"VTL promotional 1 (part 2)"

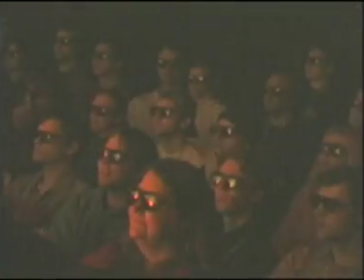0s
Here we see audience members wearing 3D polarized glasses and enjoying the first
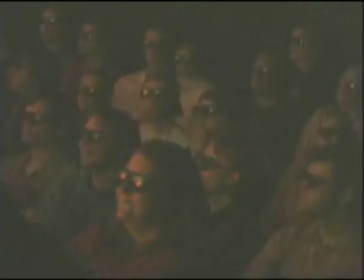5s
performance of The Tempest at the Kennedy Center's American College Theater Festival.
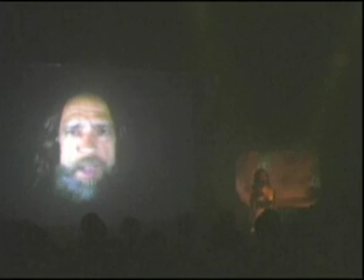10s
Here's a few shots from the actual performance. Miranda communicates telepathically with her father in this sequence, showcasing the green screen special effect we saw earlier.
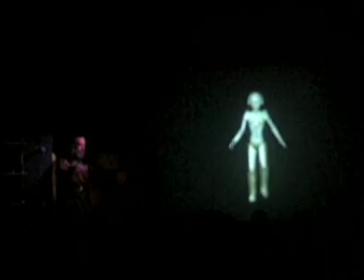22s
Here is the first entrance of the fully animated character of Ariel,
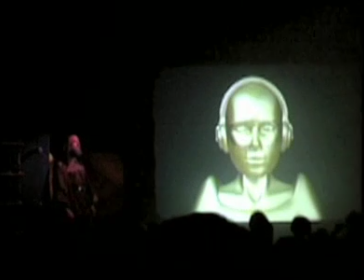26s
originally a sprite in Shakespeare's version, but transformed into a robot to reflect the science fiction theme of this production. The vocal animation was lip-synced using a computer program that aligned lip vowel formations with the words spoken by an actress.
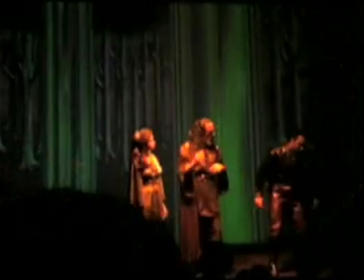42s
This sequence was in real time. The scenic elements were originally created in a graphics program and then were imported into a video game software program.
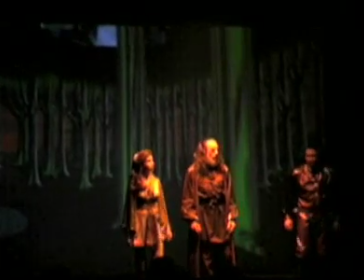52s
The moving forest was controlled by a joystick as the actors walked in place to create the illusion of movement.
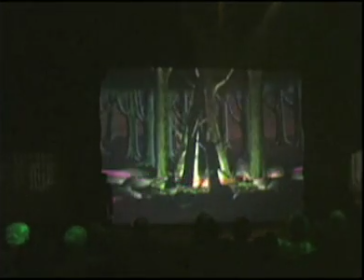60s
In this sequence, shipwrecked crew members used their phaser weapons to light a fire. The animation was pre-made and required careful rehearsal so that taped and live action occurred simultaneously.
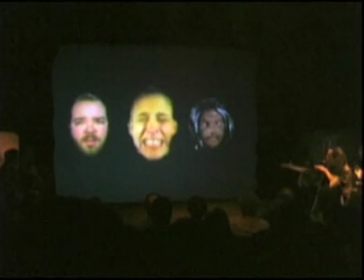74s
In this pre-recorded video sequence, Prospero has magically captured the three villains, Trinculo, Stefana, and Caliban. The effect was shot using a stereo video camera and a green screen.
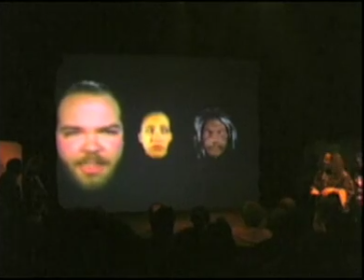86s
The three actors were shot separately and the three layers digitally composited in stereoscopic 3D.
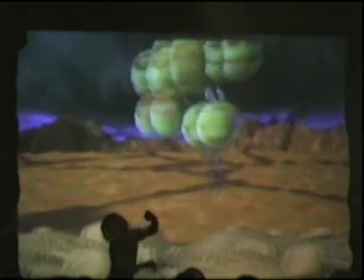94s
This sequence was one of the most exciting in The Tempest. Caliban magically summons forth a series of 3D stereo objects.
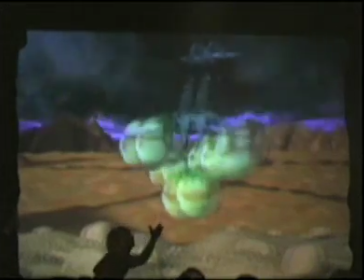102s
A joystick operator controlled the objects in real time.
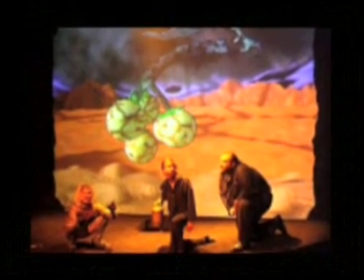106s
The scene not only uses a real-time element, but also incorporates pre-recorded background animation.
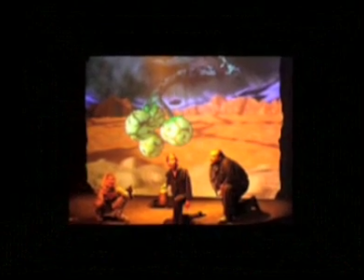113s
A video switcher was used to combine the elements in real time.
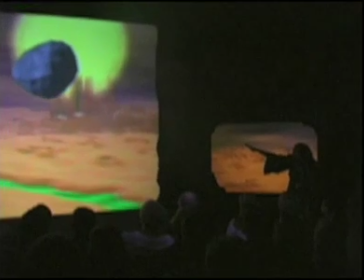118s
This is the finalized version of the real-time rock shown earlier.
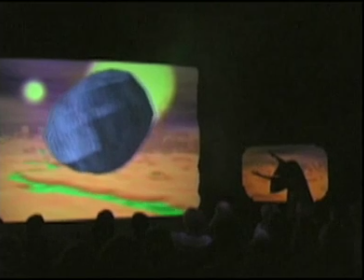123s
Pre-recorded and live-action digital elements are combined with a virtual rock operated in real time.
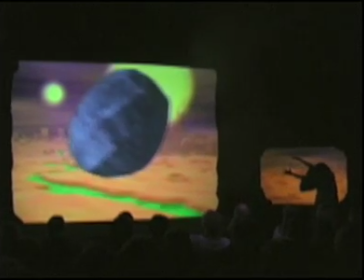129s
The rock is responsive to the actor's movements, and a synergistic fusion of the real and the irreal is achieved.
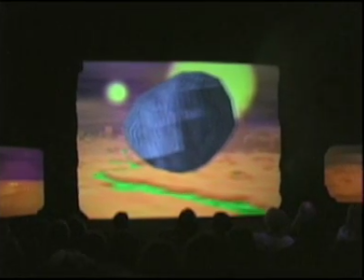137s
The sequence was one of the most startling in the production, since the rock appeared to hover directly above the heads of the audience. This was the opening sequence of The Tempest.
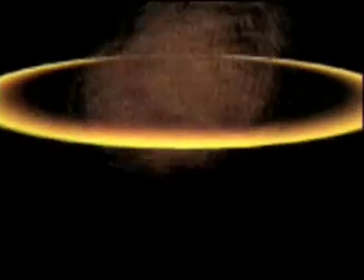149s
It is an animated sequence created using interlaced video, which results in a 3D stereo effect.
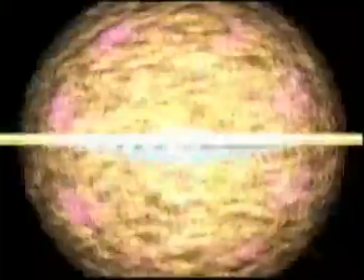157s
Images are created in a 3D graphics program, and separate views for left and right eyes are designed using two cameras.
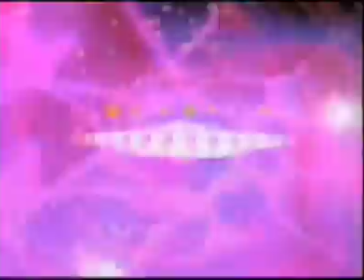165s
The sequence is then rendered into video format, containing both left and right eye views on the same video frame.
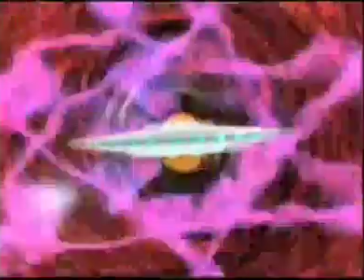173s
This form of stereo video is called field sequential mode.
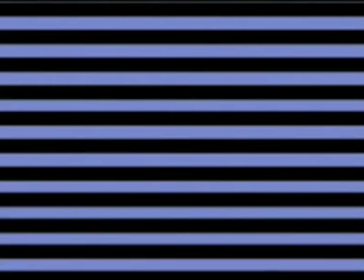178s
Left eye views are usually recorded to even NTSC or PAL fields, and right views to odd fields.
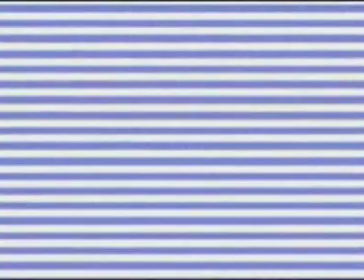187s
For viewing, the images are separated into left and right video streams and are displayed on polarized projectors.
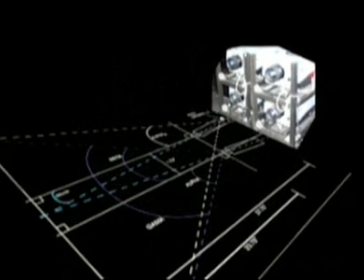195s
Each of the projectors preserved a left and right eye view. The audience wears polarized glasses that fuse the two views into one view, thus creating a perception of depth.
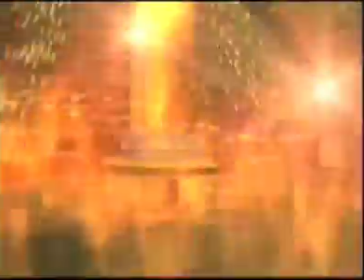208s
This 3D stereo animation represents a space storm within the ship.
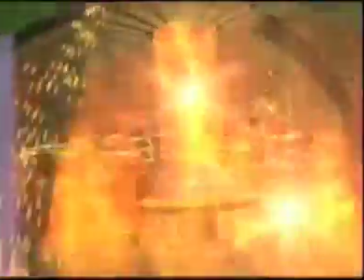213s
Since creating pre-recorded animations is costly and time-consuming, the original 20-second sequence was looped to provide 5 minutes of continuous animation.